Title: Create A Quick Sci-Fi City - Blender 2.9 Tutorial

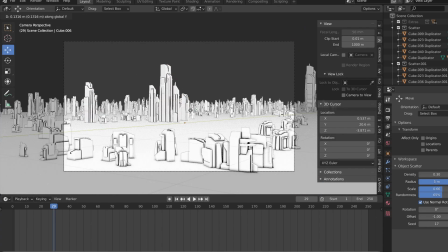(4:08)
For the building that'll be the main focal point of the scene, I'll scale up the building so it towers over all the other buildings,
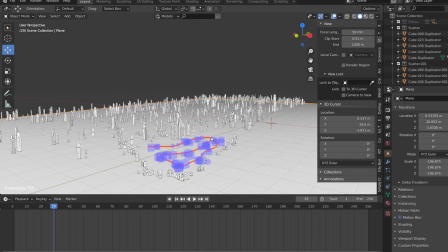(4:14)
and I'll add a couple more small buildings where there's a lot of empty space so the plane isn't showing at any point in the scene.
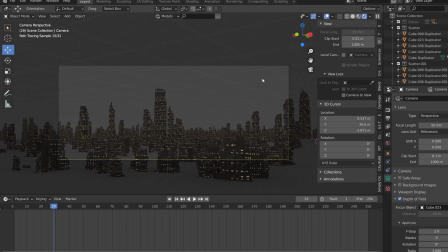(4:22)
If you go into the rendered view, we can see all the buildings, but there's no lighting or depth,
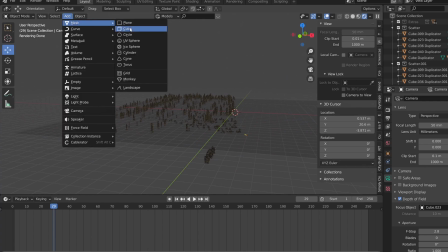(4:26)
so to add some volume and depth to the scene, let's add in a cube and scale it up so that it covers the entire city.
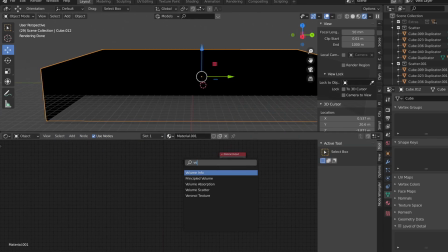(4:33)
Then in the shader editor, let's create a new material and press shift A to search for a principled volume shader and use that to replace the principled BSDF.
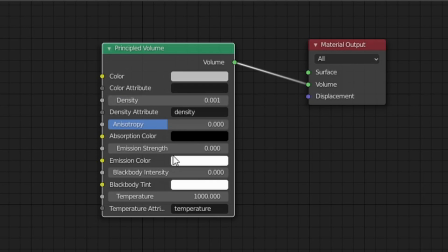(4:42)
I'll set the density to 0.001 and the emission strength to 0.003.
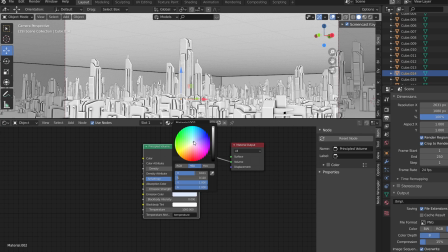(4:47)
I also want the fog to have a slight blue tint to it so I'll slightly change the emission color as well.
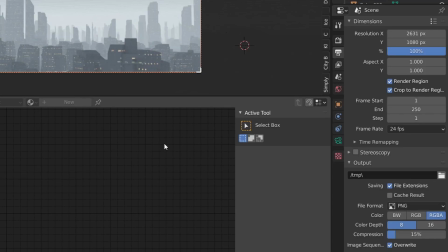(4:52)
We can add some depth of field as well by selecting the camera, going to the camera settings, enabling depth of field, setting the focus object to the main tower, and messing with the values. The lower your value, the blurrier the objects outside your focus object will be, and vice versa.
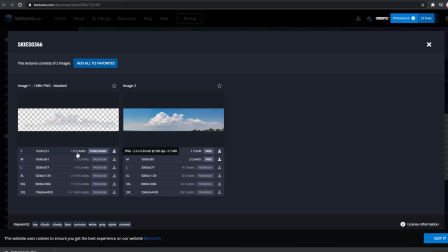(5:08)
We can also easily add clouds to the scene by finding transparent images of clouds on textures.com and adding them into the scene with the images as planes add-on.
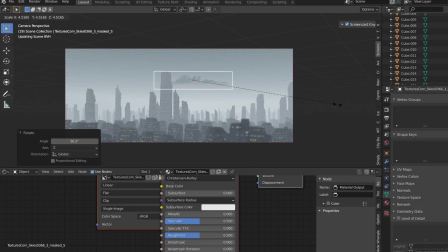We're basically done, but you can keep adding more to the scene, modeling some simple roads, adding cars, using an HDRI for lighting, and whatever your imagination comes up with.
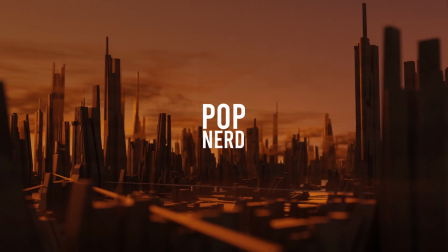(5:32)
I decided to go with the foggy scene for this render, but you can always easily change the textures of the objects and the lighting in any way you want, and I would recommend to do so.
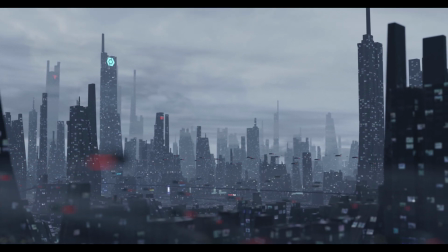(5:42)
When you're ready to do so, just hit render, and there you go. I hope you enjoyed this tutorial, and if you did, please subscribe and hit the like button, and I'll see you all next time.